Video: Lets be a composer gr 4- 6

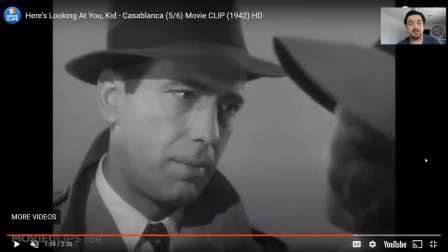586s
Okay, so there was that scene. Did a lot of stuff happen? All I ever saw was guy talking, guy talking, girl looks kind of sad, and that's it. So this is a time where a composer really has to get creative and really make something out of nothing.
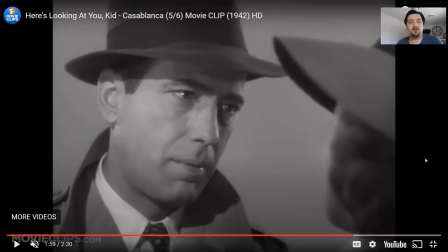604s
Sometimes it's just two people talking back and forth. So using our context clues, what do you think was happening? What kind of music do you think was supposed to be going? Well, let's take a listen.
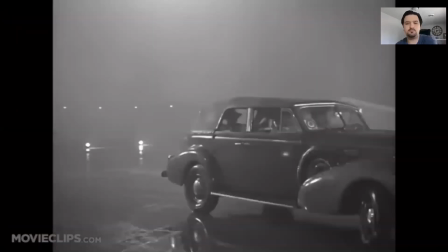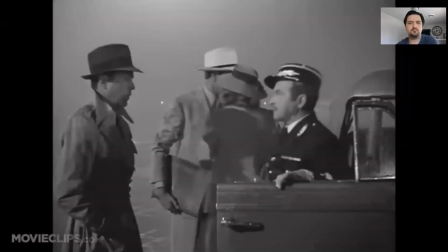626s Louis, have your man go with Mr. Laszlo and take care of his luggage. Certainly, Rick. Anything you say.
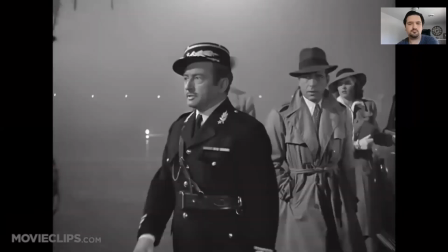631s Find Mr. Laszlo's luggage and put it on the plane. Yes, sir. This way, please.
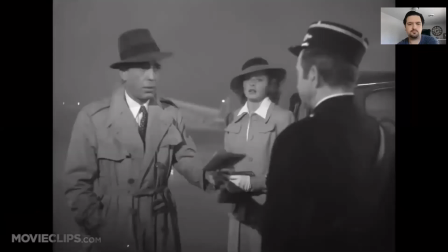638s If you don't mind, you fill in the names. That'll make it even more official. You think of everything, don't you?
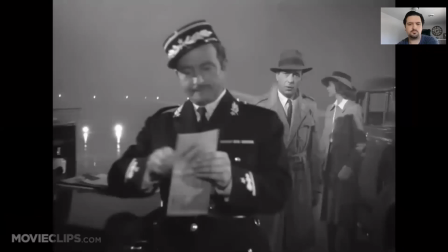643s And the names are Mr. and Mrs. Victor Laszlo. But why my name, Richard?
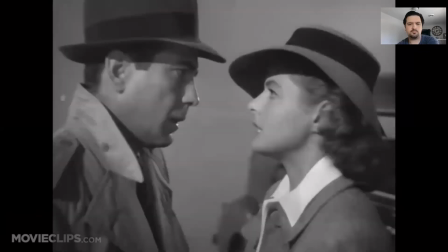648s Because you're getting on that plane. I don't understand. What about you? I'm staying here with him till the plane gets safely away.
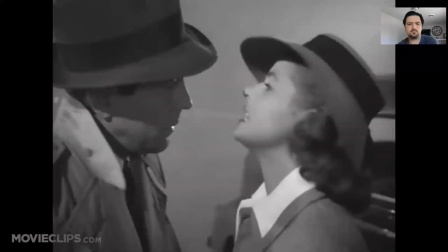654s No, Richard, no. What has happened to you last night? Last night we said a great many things. You said I was to do the thinking for both of us.
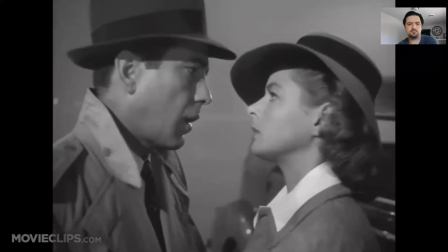660s Well, I've done a lot of it since then. It all adds up to one thing. You're getting on that plane with Victor where you belong.
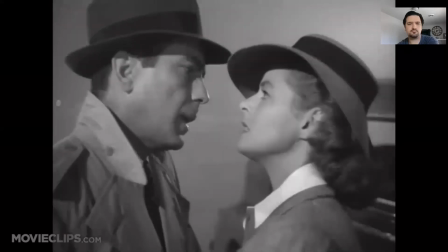664s But, Richard, no, Now, you've got to listen to me. You have any idea what you'd have to look forward to if you stayed here?
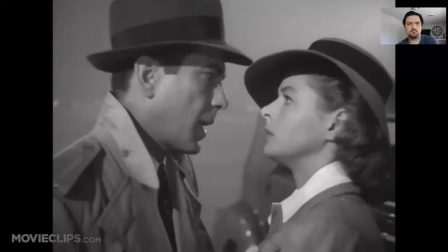670s 9 chances out of 10, we'd both wind up at a concentration camp. Isn't that true, Louis? I'm afraid Major Strasser would insist.
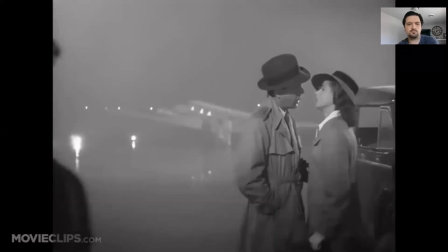676s You're saying this only to make me go. I'm saying it because it's true. Inside of us, we both know you belong with Victor.
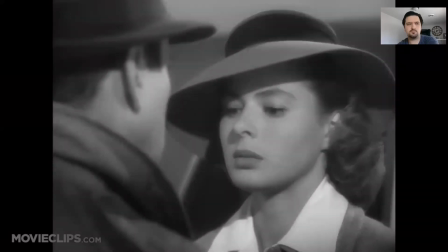682s You're part of his work, the thing that keeps him going. If that plane leaves the ground and you're not with him, you'll regret it.
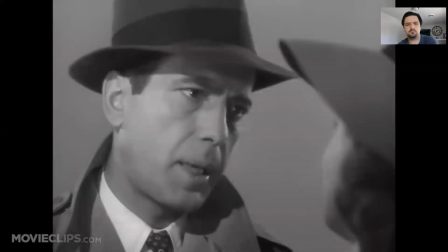688s Maybe not today, maybe not tomorrow, but soon and for the rest of your life. But what about us?
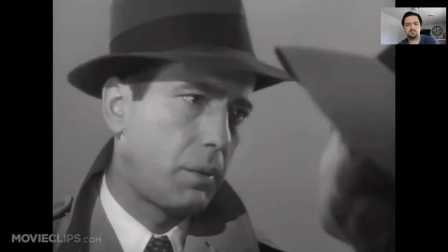694s We'll always have Paris. We didn't have. We lost it until you came to Casablanca.
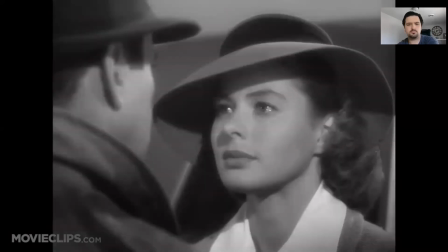699s We got it back last night. When I said I would never leave you.
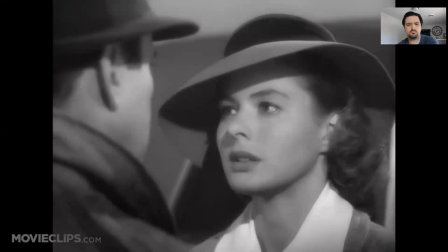705s And you never will. But I've got a job to do, too. Where I'm going, you can't follow.
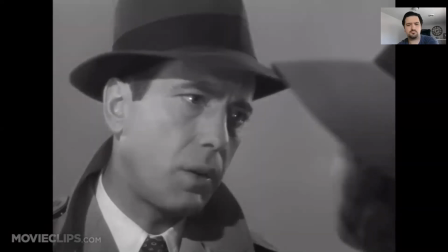710s What I've got to do, you can't be any part of.
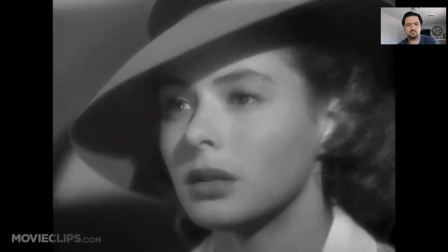712s Those I'm no good at being noble, but it doesn't take much to see that the problems of 3 little people don't amount to a hill of beans in this crazy world.
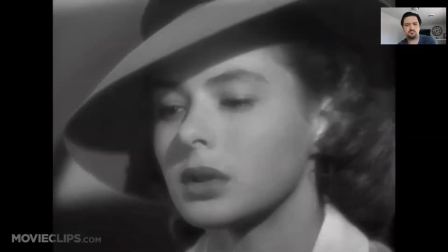721s Someday you'll understand that. Now.
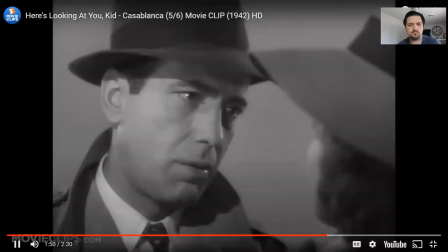728s He's looking at you, kid.
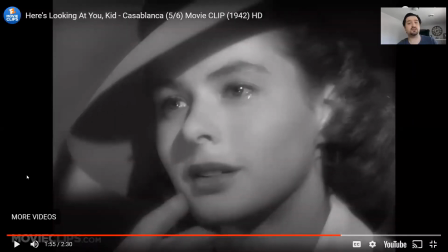733s
All right, same scene, but do you see how the music helped change it? It went from being just two people talking back and forth to each other to what I thought was a really emotional scene. You can really tell there's a lot of stuff going on there. And really, if you watched the movie without the sound, without the music, it wouldn't be the same.
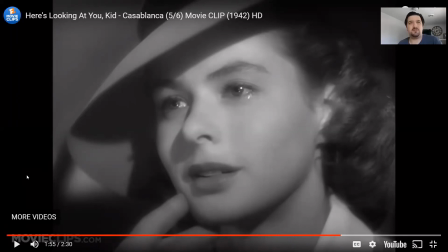751s
It'd just be two people talking. Sure, they say some very famous lines, and it's actually a very famous movie, but without the music, it's just not the same.
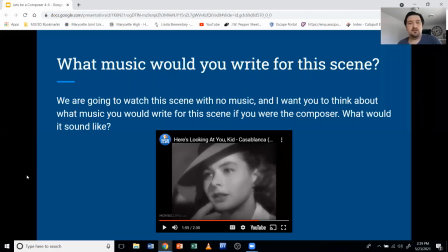759s
So that just goes to show you, once again, music is super important to any scene. We've seen it in a kid's cartoon to help make it a little scarier. We saw it with Jaws, where it changed it from just a camera going through the water to, oh man, there's something coming to get me.
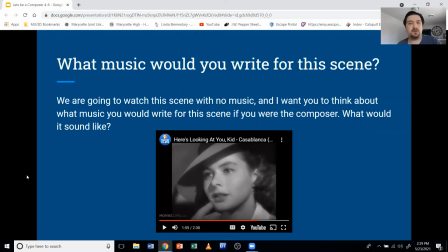776s
We saw it in the Star Wars battle scene to make it more exciting. We saw it in the Harry Potter Quidditch match to make it more exciting and more kind of magical. And then in this scene, it added a lot more emotion to it. So that just goes to show you one of the many ways that music can help watch a movie.
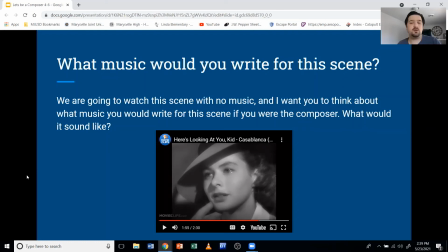791s
So said it before and I'll say it again. The next time you watch a movie or a TV show or play a video game, pay attention to the music. See how it changes things. Well, that's all the time we have for today. So until I see you next time, have a good day. Bye.